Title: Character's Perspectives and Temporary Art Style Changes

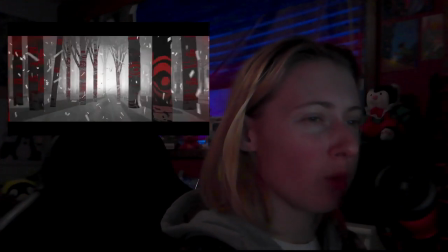245s
As they chase after Poe and his mother, the tranquil browns and whites of the forest get overtaken by the reds of the pursuing army, showing their domineering force.
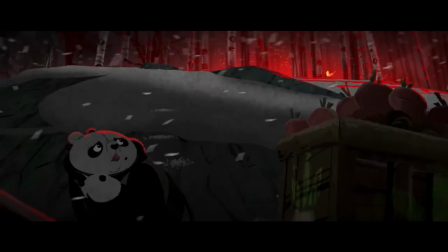254s
When they're able to break away for a moment, Poe's mother hides him once again in the comfortable tones of a brown and green radish box,
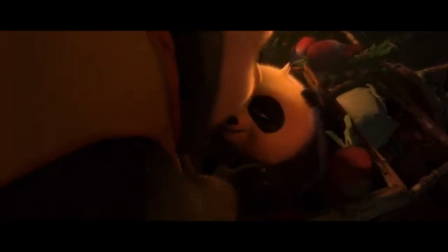260s
and kisses him on the head to at least have her last moments with him be warm and comfortable and filled with joy again,
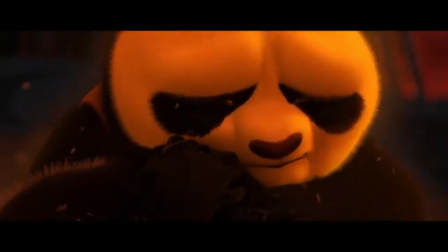265s
represented by the warm yellow hue cast over her until she disappears off screen.
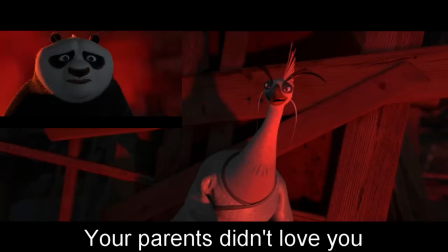269s
The dream sequences in this movie show the progression of Poe's mental state as Shen gets further underneath his skin and insecurity takes root,
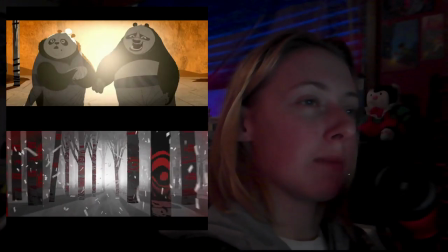276s
represented by the changing color scheme inside of this view in Poe's mind,
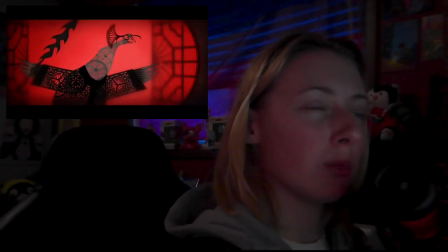279s
as well as setting up the villain as a tangible threat, while also showing that he is a man who wants to be loved, which our main character can relate to, as seen in the first movie.
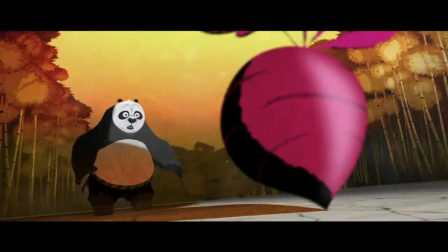287s
While Kung Fu Panda 2 uses its change of art style to show the character's progression in the current time of the story and how they process things from the past, Gachiakuta uses it to show how a character copes with something from the past and pretends that it's something it isn't.
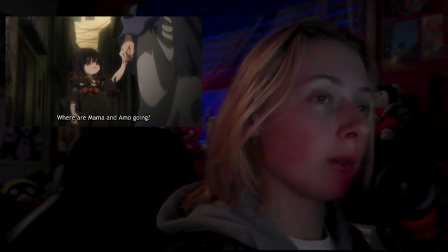299s
Amo is a tragic character, sold off by her mother to someone that we only come to know as Mr. when she was still only a kid,
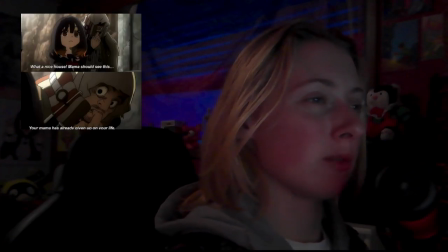305s
by the looks of it, somewhere around 6 or 7 years old.
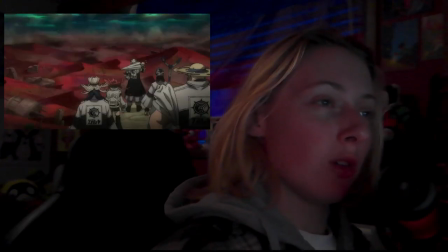309s
Mr. is a trafficker, and takes Amo far away to a tower in the desert no man's land known as Penta, where he does disgusting things to her.
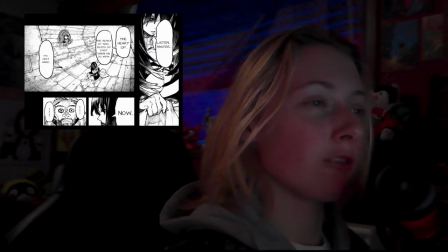316s
In Amo's eyes, she believes the wretched feeling in her stomach from what he does is love, because Mr. told her that it was, and she's been taught to trust the adults in her life blindly,
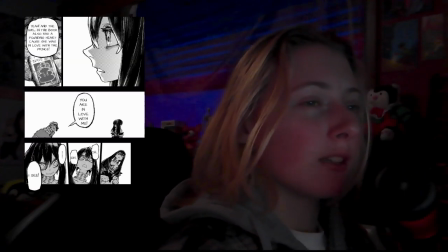325s
even if it ended up getting her hurt. She'll do anything to ignore how bad it feels, and this is what we see through her flashback.
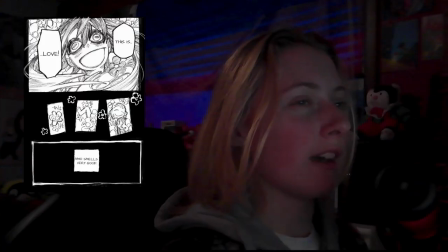331s
Amo's mind is represented in a childlike, scribbly style. Even though it's childlike, there's something somewhat disturbing about it,
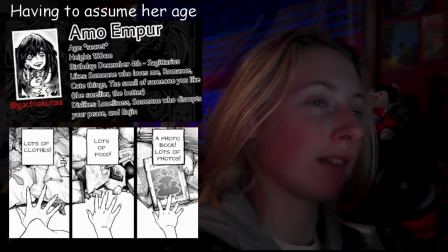338s
likely due to the implication that even though she's around 17 by the time we meet her, she hasn't been able to move on from what he did.
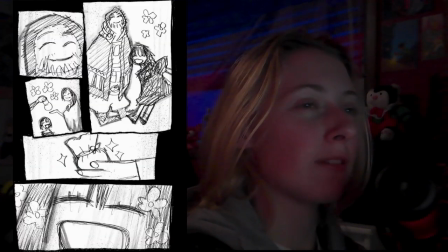344s
Every time that he hurts her more, these pink flowers start showing up in the background.
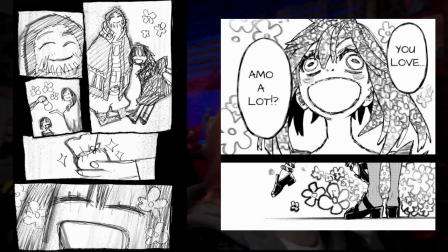348s
She's moving into her mind, compartmentalizing, and trying to ignore the real reason that she's feeling the way she does. Love is easier to cope with. This isn't the only way that it's represented, with it also receiving support from these flashes of scribbling riding towards the ending of her flashback, also showing us her thought process. Whenever reality does come crawling back in, she writes it off. She can't handle anything bad happening because that's what the adults in her life have trained her to do at this point.
Why did Mama introduce Amo to Mr.? Because she sold you. Oh, no, it's not like that.
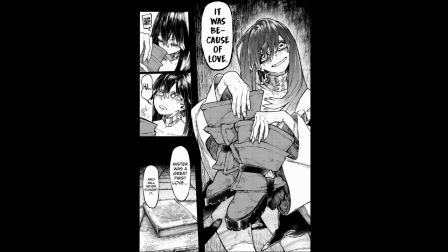379s Amo sees now. She did it so Amo could be loved.
She has to believe that people have the best intentions for her.
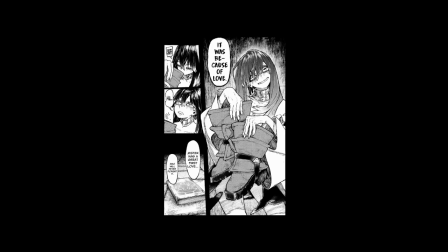387s
And now, because of all those times, she's stuck in this childlike mindset where she has to get everything that she wants.
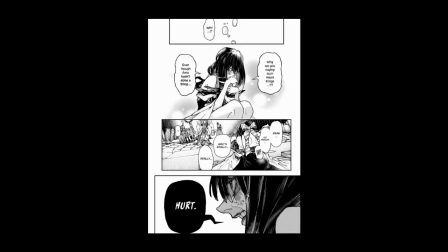393s
Everyone has to like her, and no one gets to tell her no or she'll hurt them. Because that's all that people have done to her. Except, she isn't really. With Rudo's help, together they're going to learn to help others by reaching out their hands.
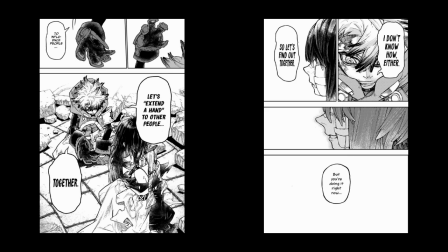406s
All it takes is one step. Someone just needed to take one step out towards her to help, and Rudo did. I would also like to tack on a smaller example that has come up more recently in the manga, so if you haven't read it, skip to the time listed. During chapter 162, we get to see inside of Memo's head. I am not sure how to say his name.
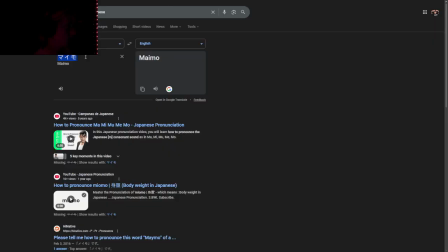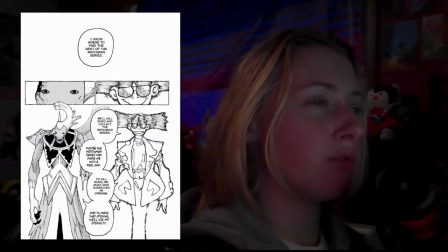436s
Sort of similar to what I talked about with the other characters, except for him it's two versions of him as opposed to any sort of ideal or experience that they're trying to run from. Though you could argue he's running from obscurity. I don't think there's enough for me to really make a whole segment on it,
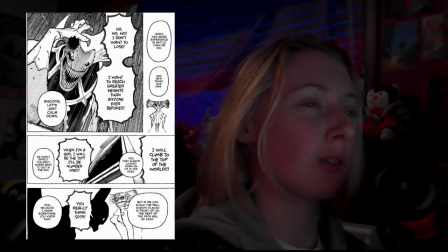450s
but I just wanted to note it because I really like the visual representation of him slowly breaking down as he's trying to make himself into a god, and the two sides of him talking to each other is just pretty cool. I hope that you guys enjoyed the video. I've been keeping up with the Gachiakuta manga, so it's filling up my head a little bit right now.
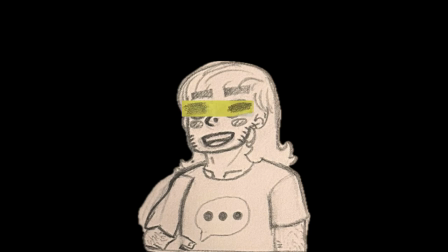466s
I'm thinking of maybe making a video about Rudo, as he's my favorite character from the series so far, and talking a little bit about why I like him so much.
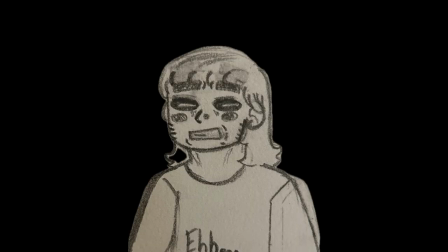472s
But I'm still working on reviewing My Hero and writing the script up for that, so I can get at least part 1 out for now, but it's not like I haven't been whipping up script while working on that one anyways. I hope you guys enjoyed.
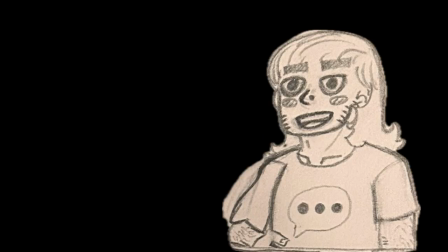484s
If you decide to tune in again, thank you, and you'll see me in the next video.
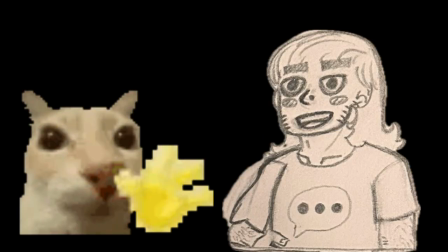489s
Bye guys.